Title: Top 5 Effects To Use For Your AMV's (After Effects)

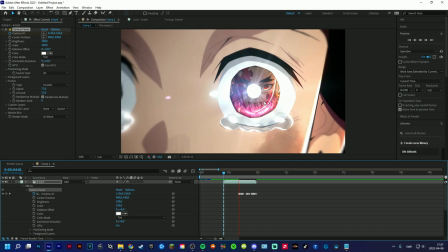479s
it looks more natural yeah that is that is basically the fourth effect here and yeah moving on to the last effect so you just import your clip
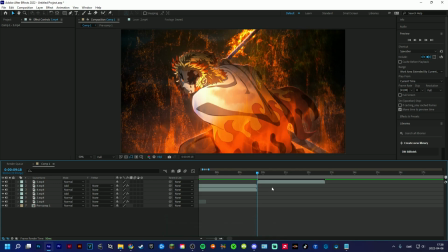490s
just like that and okay so this effect uh is a little bit unique in my opinion uh it's almost like a like a video game kind of like a old pokemon game i don't know you know it's uh yeah old video game style uh
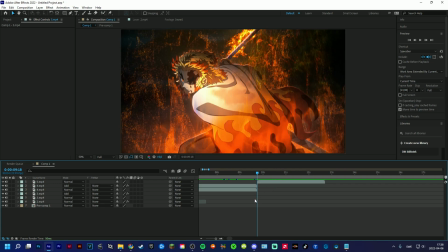509s
effect here and the first effect you're going to add it's called gpeg damage and then your go to change the quality to 0.025 it will look like this and then i mean already now
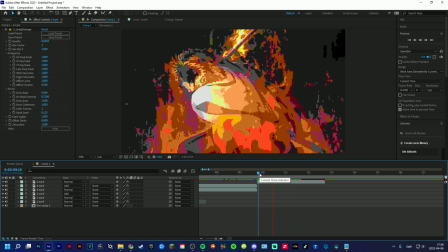526s
it looks like a video game just a little bit too smooth so if you really want like want to go all in for the style which i personally think looks incredibly incredibly cool uh you probably should change the fps to a little bit lower than what i have and i have 24 so
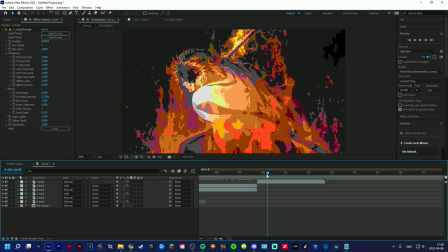545s
maybe like 10 10 or something maybe even less okay but yeah um so what you need to do now is to add a signal so
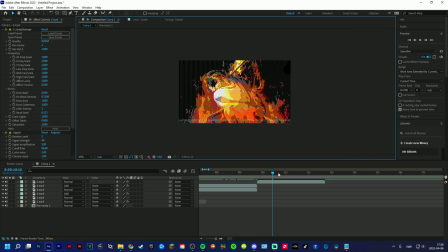558s
it has that like TV look kind of and you guys know the old TVs it has like it was like a little bit curved the screen to make it look like it's a little bit curved you can add warp
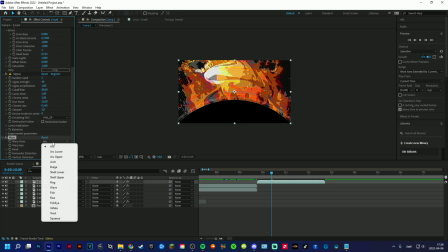576s
and then and then go here to
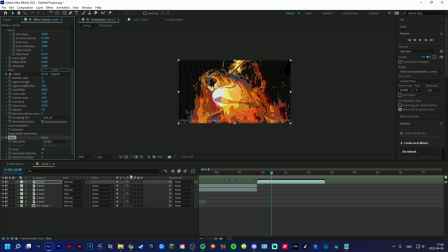581s
fisheye have this like 10 or something and it looks a little bit curved just like that and if you want to get rid of this tape thing here it's up to you i
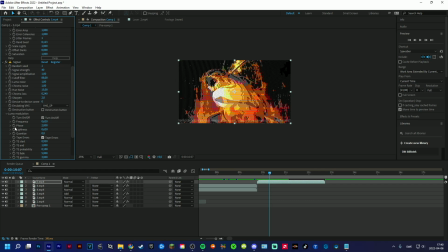594s
i usually take it off sometimes but yeah you just go into luma modulation and then tape error and just uncheck it to get rid of it so yeah i hope you enjoy guys and learned something from
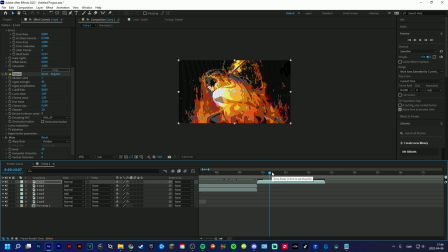608s
this video and i hope you can use this effects in your own edits or a and bs or yeah whatever you want use them in but yeah give me some new ideas in the comments on tutorials you want to see and yeah like and subscribe if you enjoyed and yeah have a great day see you guys soon